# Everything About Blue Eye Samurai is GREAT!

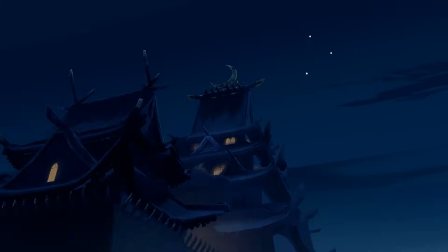It opens with Emmy Meyer's cover of For Whom the Bell Tolls as like a signal that this episode will be off the wall, and it is.
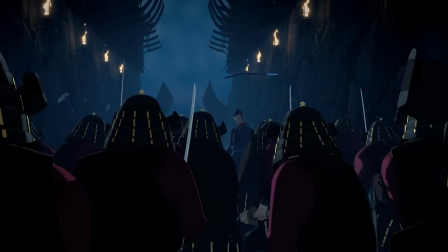Mizu's first standoff with Samurai plays a cover of Genie Genie Genie by the Stray Cats, which feels like another nod to Kill Bill in tone and juxtaposition.
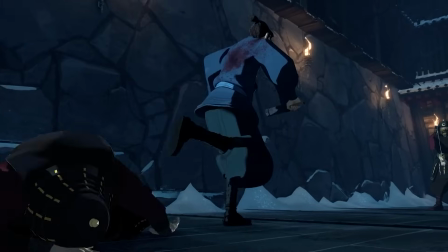Also, this section does have one bit of action I want to point out. This little double skip she does to get her footing right before slide tackling the goon.
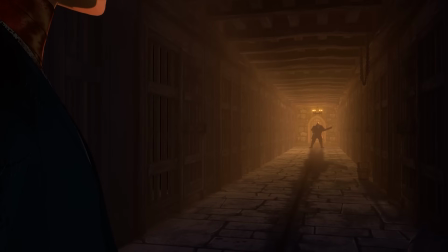No notes. But in between the different needle drops is Amy Doherty's exquisite score that takes on horror vibes in this episode. Once Mizu gets through the prisoners turned vampires and rescues Taigen, she faces off with the giant again,
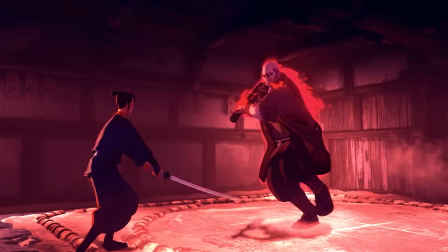and this time For Whom the Bell Tolls kicks in and turns the giant into a flaming demon. I hate to keep using the word, but it's freaking epic.
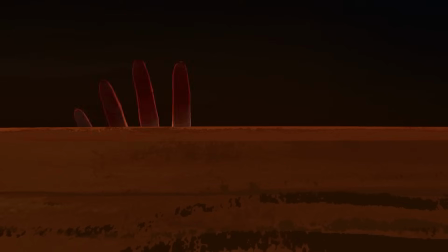When she finally explodes the big boy, she ends up scaling the outside of the wall to an industrial piece of music that plays right into Mizu's decompensation.
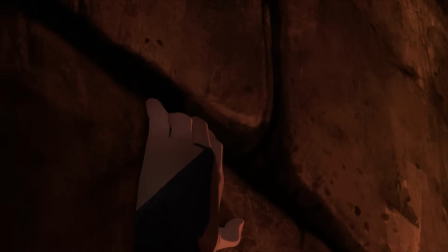In other words, she's falling apart.
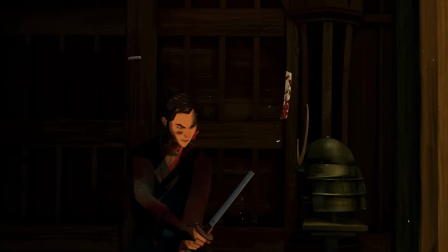It all comes to a crescendo after Fowler shows her the power of his gun and starts beating Taigen to a pulp.
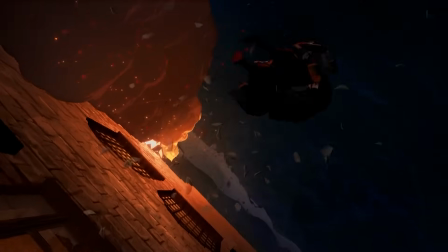The score builds and builds until Mizu's memories of Ringo help her make the decision to live.
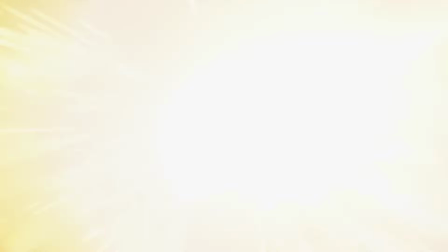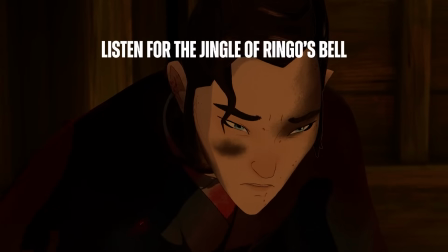Okay. I'll teach you.
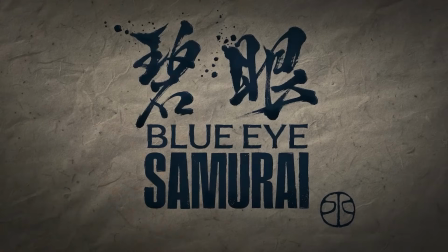And then we get to Nothing Broken, episode 7. It's very much the calm before the storm episode.
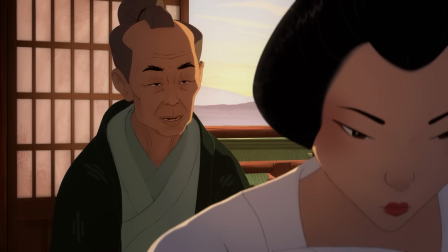Penultimate episodes often are. Everyone is getting into place and preparing for what's about to happen.
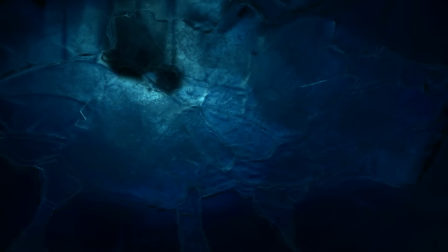One of the more interesting things about the episode is the time jump.
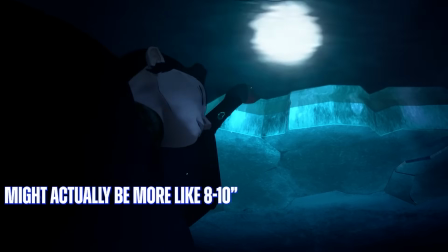Episode 6 ends with Mizu clutching to 6 inches of ice on top of the water, putting us pretty deep in winter, and when 7 starts, it's spring.
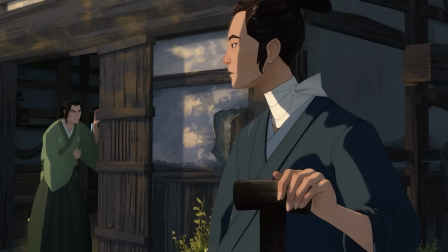It makes sense because both her and Taigen's wounds were extensive and would need a few months to heal.
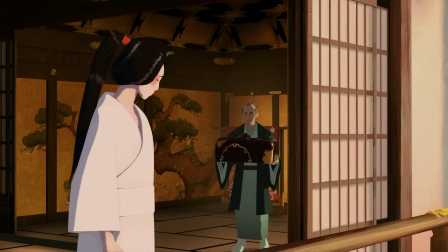So we end up spending more time in Edo learning about Akemi's situation, which brings us to the win for this episode.
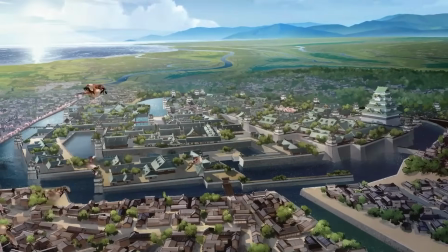Edo. It's Edo. Well, it's beauty.
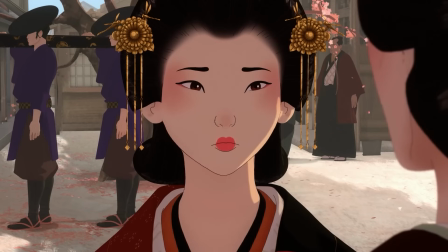The sakura trees are in full bloom, cherry blossom petals are falling around them like the snow has been falling for the last 6 episodes.
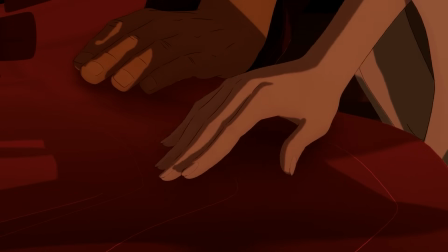And much like the sexuality of the show, it's not there by mistake. It's there to remind us of the world these people live in.
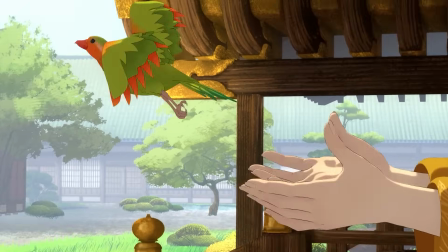The first time we actually get a glimpse of the cherry blossoms is when Akemi frees her engagement gift bird.
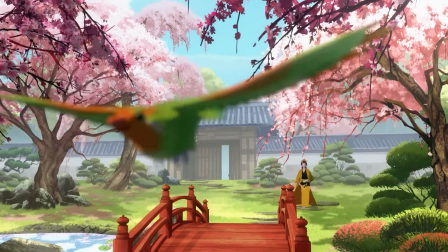The sky is clear, perfect blue, the colors around her are vibrant, you can feel the warm dirt under her feet.
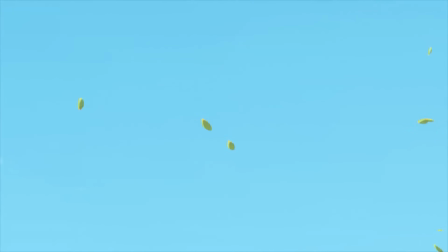She's feeling as free as the bird for a split second, and then BAM!
You saw something beautiful and your first thought was to kill it. The bird is shot out of the air by her husband.
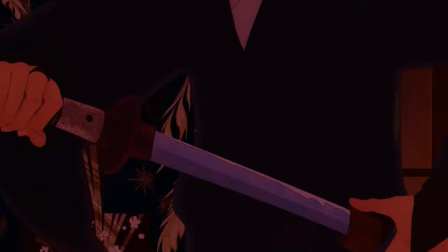You're as cruel as they say.
But the episode is a perfect highlight of how gorgeous everything has been.
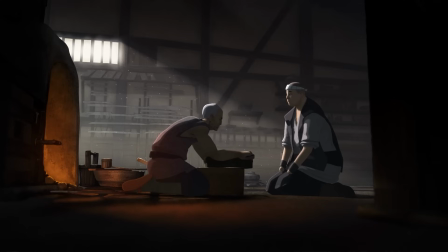Even with a breeze at the edge of the cliff, you can almost feel the warmth in the air. Dust particles floating in the light for the first time since it's always been raining during Mizu's flashbacks to Kohama.
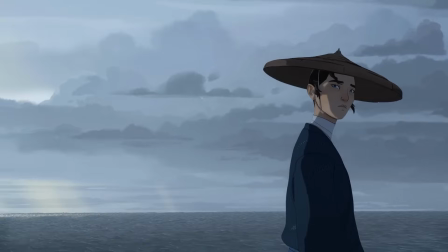And beyond what we see as viewers, it's also the episode that forces Mizu to try things in a new way.
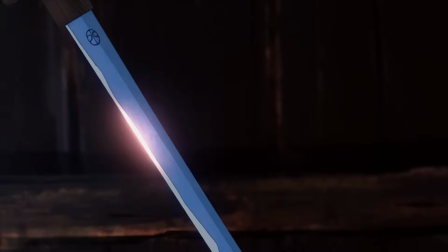Her revenge path has been a solo one. She forged her own sword, she fights her own battles, she makes her own way.
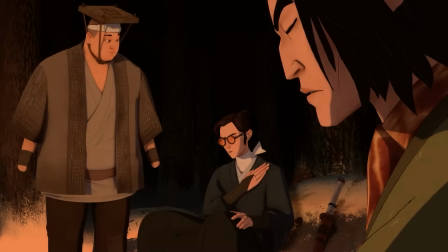Only, that's not actually true, and she'd be dead had both Ringo and Taigen not weaseled their way next to her.
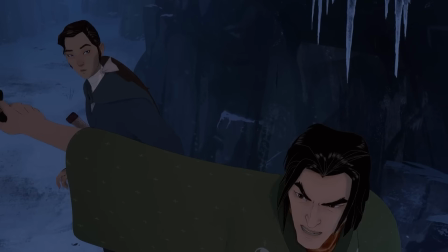If not for Taigen, she'd likely have arrows sticking out of her, and without Ringo, she'd never have gotten into Miho no Seki.
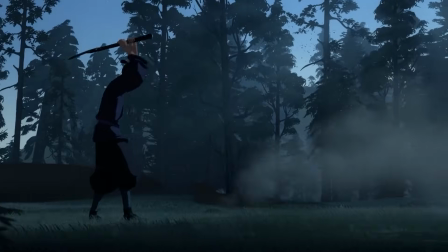Actually, Akemi saved her once too. Mizu's goal is to brute force everything. The first fire she lights to reforge her sword, you can just feel her saying, I'll just try harder.
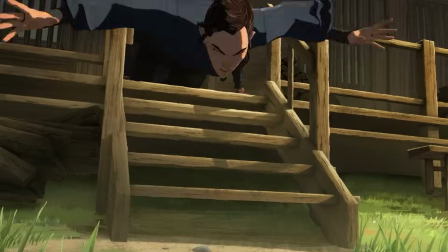And not only does that not always work, it's already not worked for her. She just hasn't realized it yet.
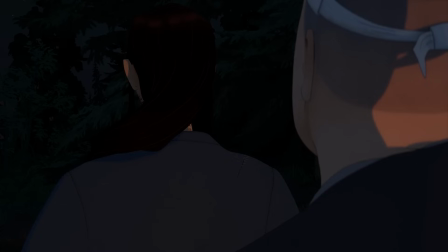Whatever the actual significance of the Heart Sutra and what it means to write it all over her body, she can't complete it alone.
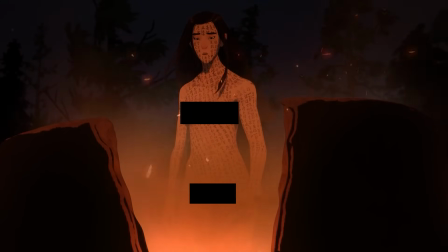There's something so very raw and vulnerable about her standing nude in front of a fire to melt down her sword only to return it to Swordfather.
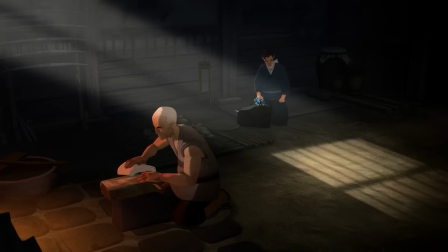As if in the act of completing the task she needed to accomplish, she realized she was pointing herself in the wrong direction.
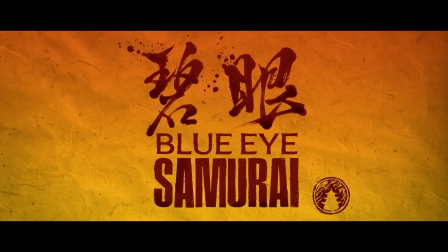It's a beautiful moment surrounded by beautiful moments. Episode 8 might be my least favorite episode overall, which is definitely not the norm.
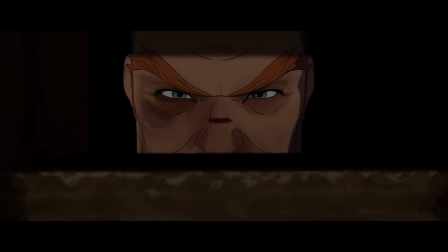Maybe I'm just sad the season ends.
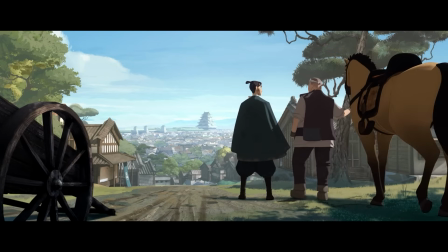So much happens in the Great Fire of 1657, but I think the thing I enjoy most is the crazy buildup of the first 20 minutes that puts us on the edge of our seats,
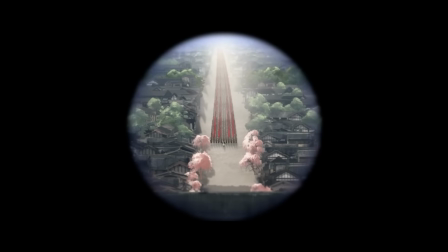waiting for the inevitable, and then Fowler's army just kind of walks right in.
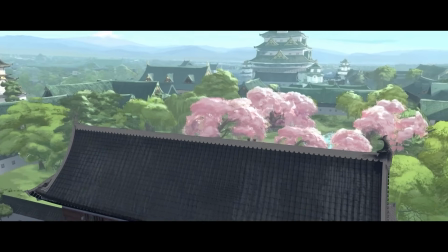It's a very anticlimactic climax because it's not a letdown, but it's not necessarily what we expected.
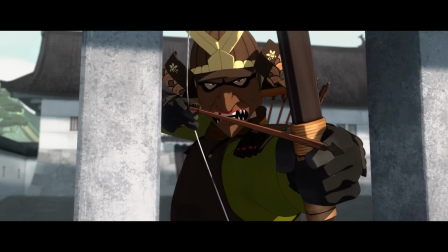Fowler is bored through most of it because he understands the advantage they have and he trusts the plan.
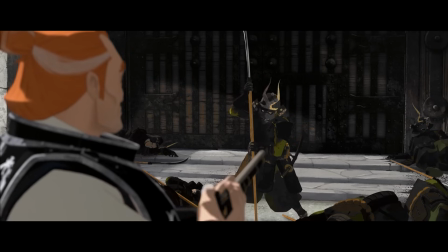He's shooting samurai from the hip.
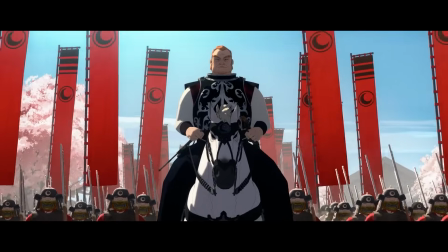So we spend the first half of the episode realizing how scary and powerful Fowler is, only for the script to be completely flipped when he finally faces off against Mizu.
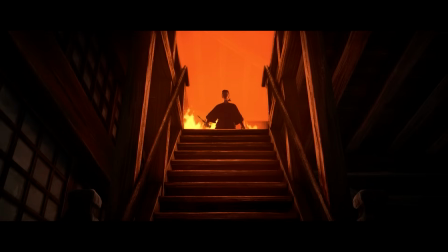She stalks him like an actual demon, surrounded by fire, and as usual, she's wounded.
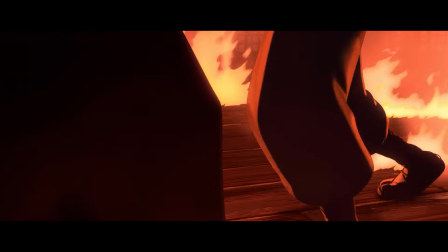Fowler does eventually get the upper hand, but not for long. Mizu is a force of nature, and everyone in her life has seen it, even her greatest enemies.
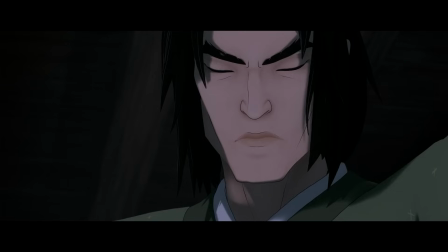The season ends with Mizu on her way to London with Fowler trapped below deck. Also, I can't show it, but I'd be remiss if I didn't mention how Taigen ends Heiji's life.
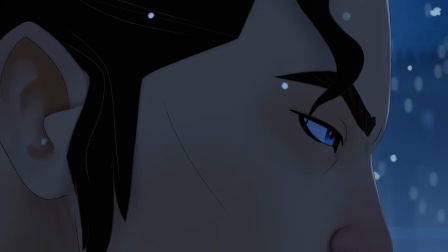It's pretty brutal. So before I talk about revenge, a few more things that I just absolutely love about this show in no particular order.
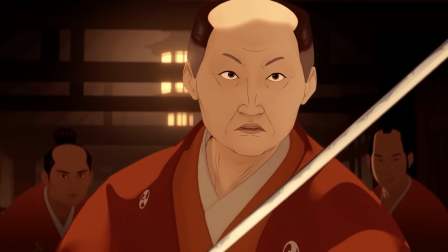Put down that toy and draw your sword. But then you'll die.
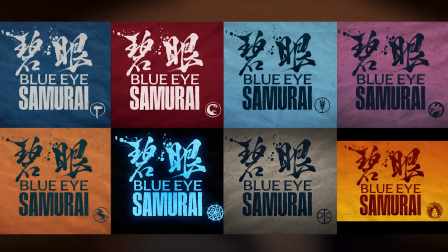At this point, you've seen them all, but I haven't even talked about how each title card is unique with its own brand in the corner, and episode 6 even uses the hallucination effect that Mizu is about to experience.
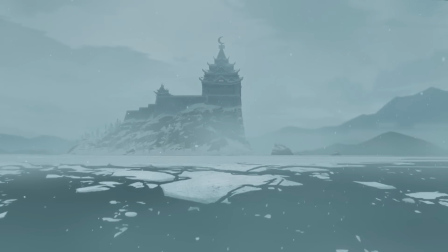The camera movements often feel real, like they're done with a drone or a crane,
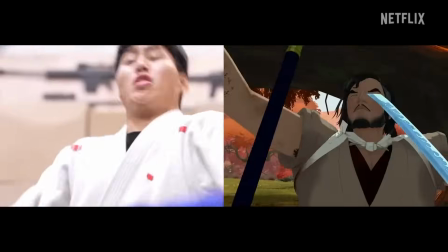and I haven't even given the action and swordplay enough credit because so much of it was choreographed out using live-action stunt people.
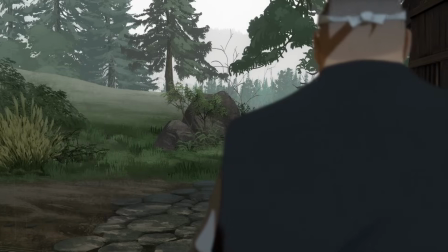Just a level of care that boggles the mind. It's in the visuals too. When it's turning to spring in Kohama, you can still see a little bit of snow in the shadows under the fence.
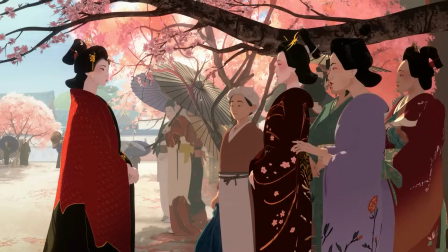I mentioned the snow that almost stands still in the air throughout most of the season and how it turns to cherry blossom petals, but the last episode has its own version, Ash.
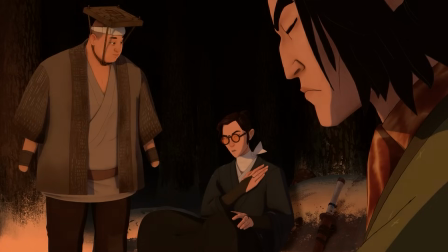Beauty in the ugly everywhere you look. It's also surprisingly funny while not relying on humor.
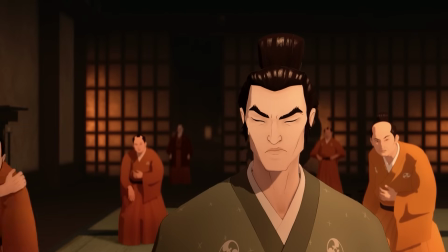Taigen has won 24 duels. How many have you won? Should I have been counting?
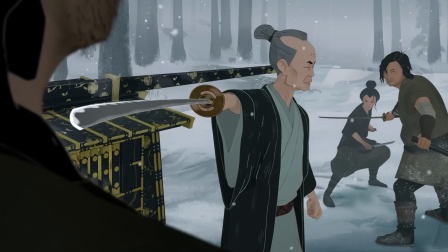We get to hear George Takei's Seki say this.
Been some time since I killed a man. I wonder if I still remember how.
It hasn't been that long since the Naked Time, George.
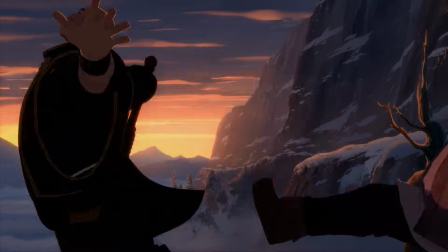But it's not till 5 episodes later that he confirms it. And then Ringo steals the show with his numerous one-word one-liners.
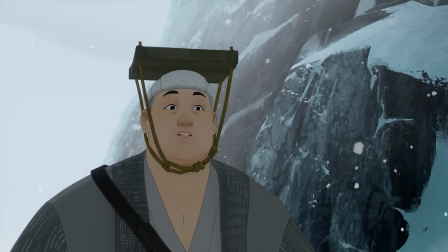Snowcap! Shogun! Revenge!
But there's also the odd couple dynamic between Mizu and Taigen.
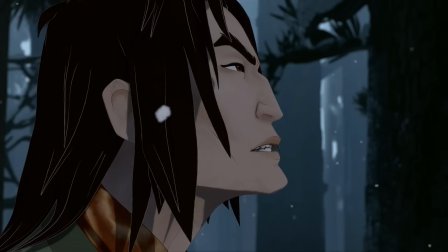Subtle stuff like when Taigen says no one gets to kill you but me, and Mizu doesn't respond, and then we just cut to them riding.
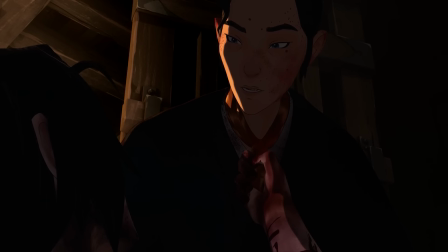Taigen also actually has some of the funnier lines. Are you real?
I think so.
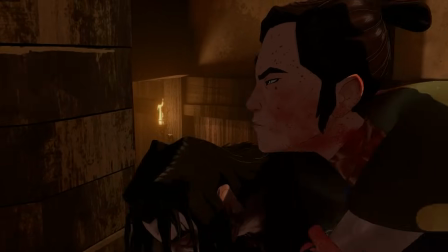I have a man to kill.
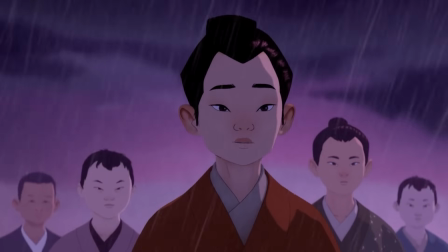I hate you.
But the story-long arc of Taigen and Mizu's relationship is deliberate and believable.
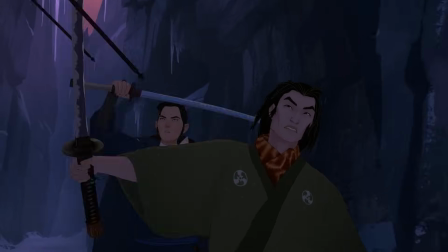He goes from despising Mizu to being forced to team up with her to slowly respecting her and even liking her at one point.
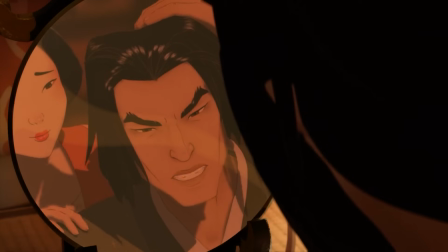It's such a great look into the human psyche in that he's so completely obsessed with regaining his honor he needs to protect her from death,
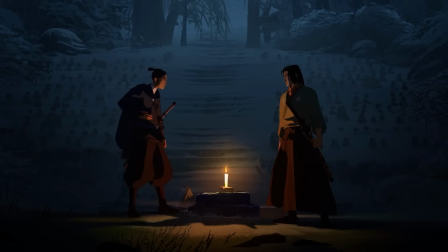which you know, is something we do for people we like. And our brains probably can't tell the difference between saving someone just to kill them later and saving someone just to save them.
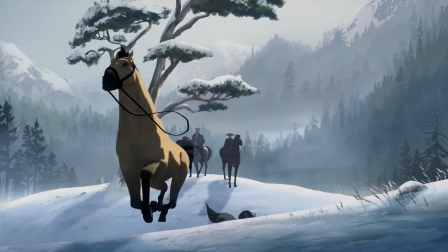Eventually, the idea that you needed to kill them starts to seem silly. I'm not saying they won't have a duel someday, just likely not to the death, but who's to say?
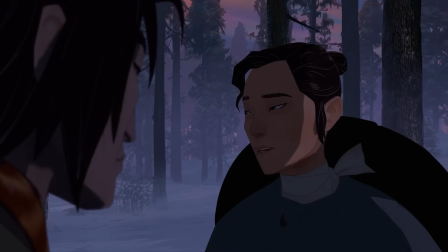Much like a real relationship, they go back and forth. The only thing we really know for sure is that the moment they show each other respect for their sword skills is the moment it changes.
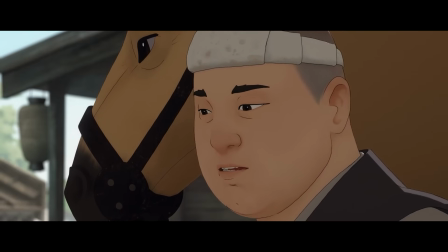The other vital relationship is between Mizu and Ringo, her slow softening to Ringo that eventually culminates in Mizu letting him down, and that haunts her through Abijah and Heiji's castle.
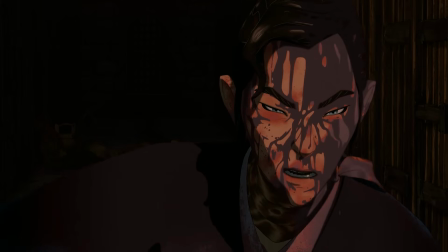She hears his voice a few times. Something that would be easy to miss is that Mizu is sorta sentimental.
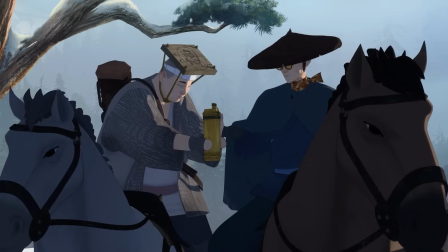She takes Taigen's scarf and wears it when she leaves him with Master Eiji's broken sword. She keeps Ringo's bell as well and uses it for her new sword.
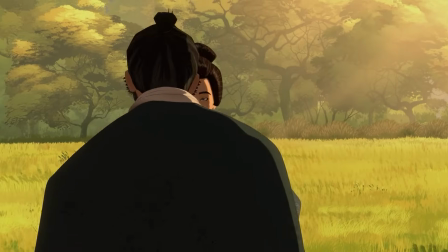I could be wrong, but I also think she takes Mikio's cloak and possibly scarf as well. A bit old-fashioned.
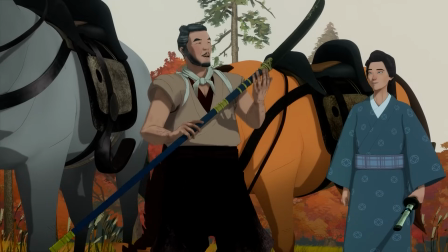Maybe these are a little more practical, but she also takes Mikio's advice. but no better weapon when outnumbered in battle.
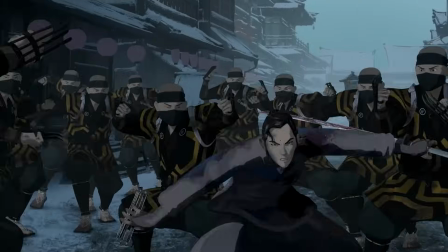It's that memory that spurs her to turn her sword into a naginata. Side note, it's also an amazing reveal.
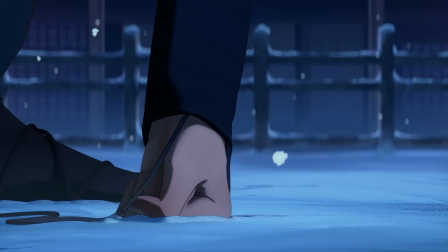Up until this moment, we assumed her weights were protection, as well as something constantly making her stronger and giving her a boost of speed when she decided her opponent is worthy of removing them.
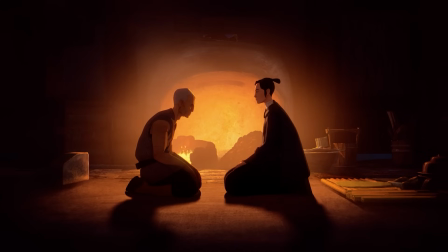But they're also part of her weapon. Such amazing character building. I mentioned back at the beginning that I love how the characters are all human, and even the dialogue sounds human.
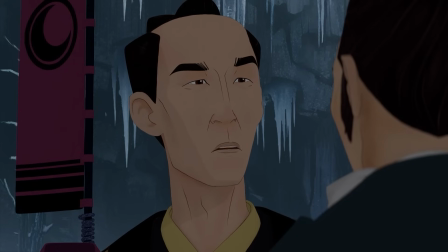At one point, Mizu asks Heiji Shindo why he wants Abijah dead, and this is how he responds.
My reasons are my own.
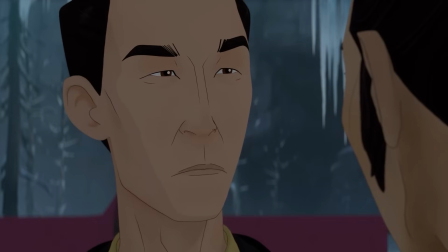No. No, they're not.
He changes his mind in real time, showing us how much of a calculated negotiator he is, but not always perfect.
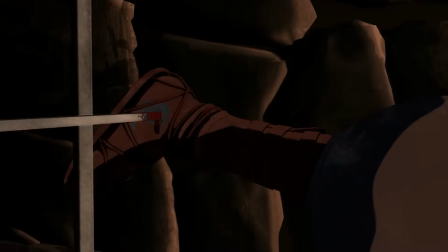And like I said, they all get injured like humans for the most part. Maybe the recoveries are a little quicker than normal, maybe Mizu pushes through some stuff that seems like it'd stop her.
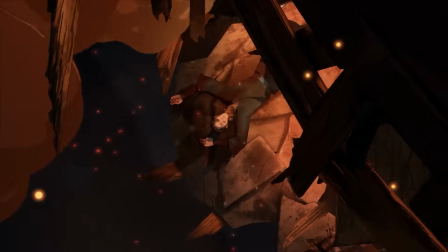But that's kinda her thing. Mizu doesn't always acknowledge it, but she's still human.